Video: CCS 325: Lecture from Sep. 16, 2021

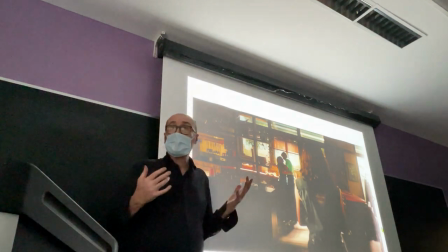[30:27]
But what she's looking is kind of a look from the outside. it's her mother with her
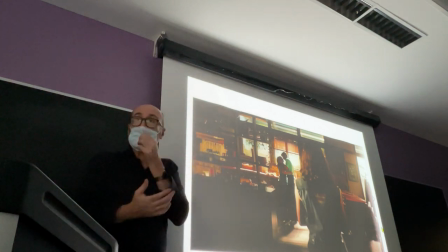[30:32]
stepfather clearly she's not part of the picture she is a couple that
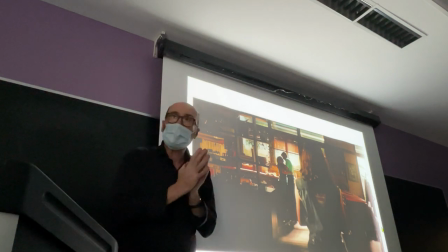[30:38]
is joined supporting each other but they mean nothing to Charlie herself it's not something that she can find strength in because that's not her
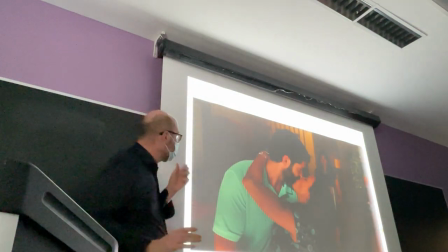[30:50]
father right and there they are they're into each other they're looking at each other,
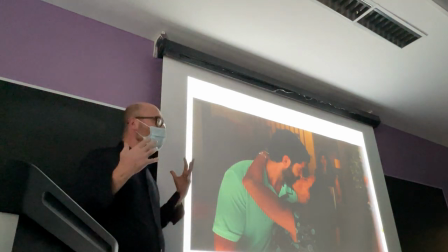[30:57]
they're kissing each other, and she has this, look, I'm not in, I'm out.
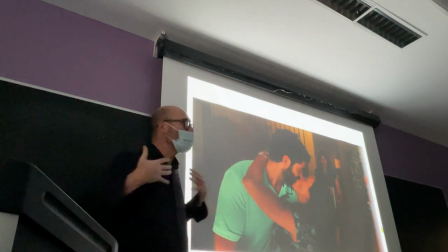[31:04]
This love doesn't reach me, doesn't help me.
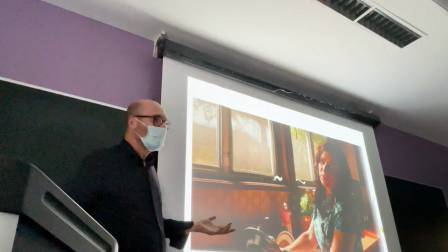[31:09]
Okay, and the mother is judgmental, and she cannot withstand the judgment of others yet.
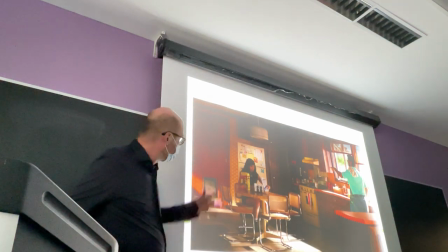[31:17]
And her stepfather is being preaching and judgmental as well.
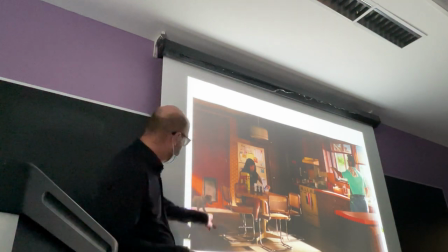[31:23]
well look at that my family had chairs like these in a small room in a
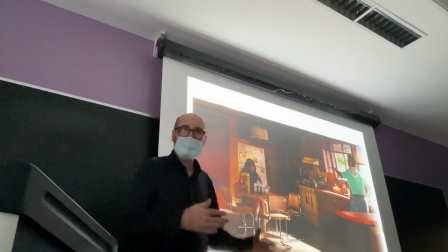[31:30]
family room in my apartment in Italy I guess because the time 1970s anyway
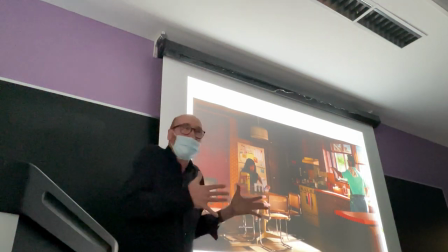[31:38]
she's here all alone in the kitchen surrounded by stepfather mother dog
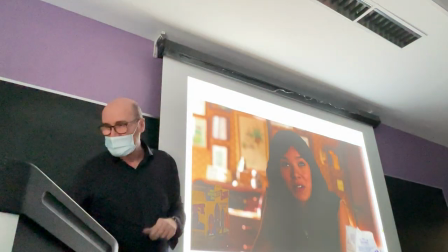[31:46]
she's alone and she's trying to put out the face the actresses I
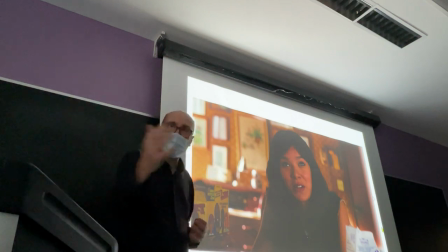[31:54]
started beautiful job
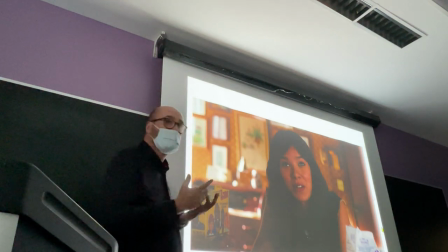[31:58]
incredible expressive technique so clearly you see that she's
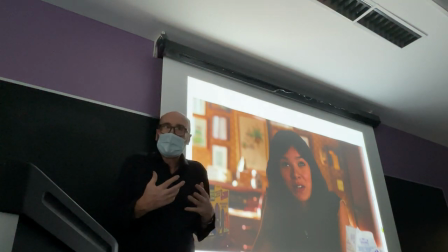[32:05]
trying to play along right it's not what she would
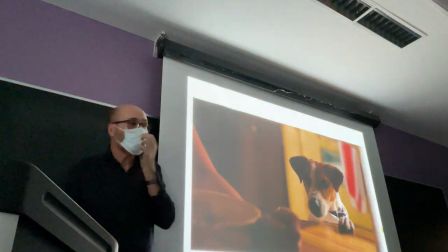[32:10]
like and why do you have a pet in here because we have to know that
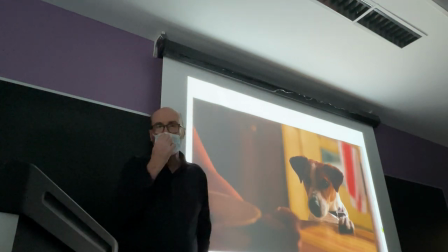[32:16]
she even though that they have a dog because they have to be the typical family she's not attached to
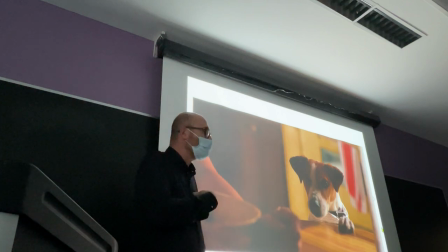[32:22]
it because her pet will be bumblebees right so there has to be another hole in her heart ready to be occupied by
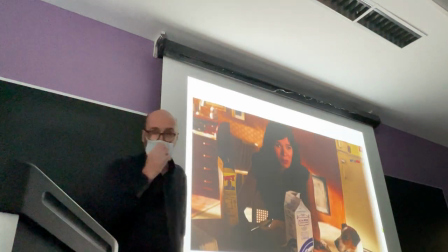[32:31]
bumblebee and there you see the face of someone who's
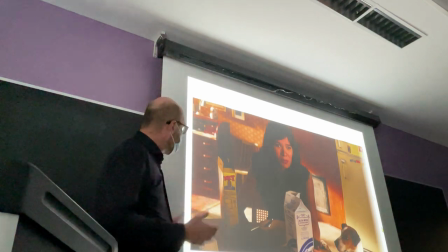[32:36]
not happy with what happens to her or is the mr.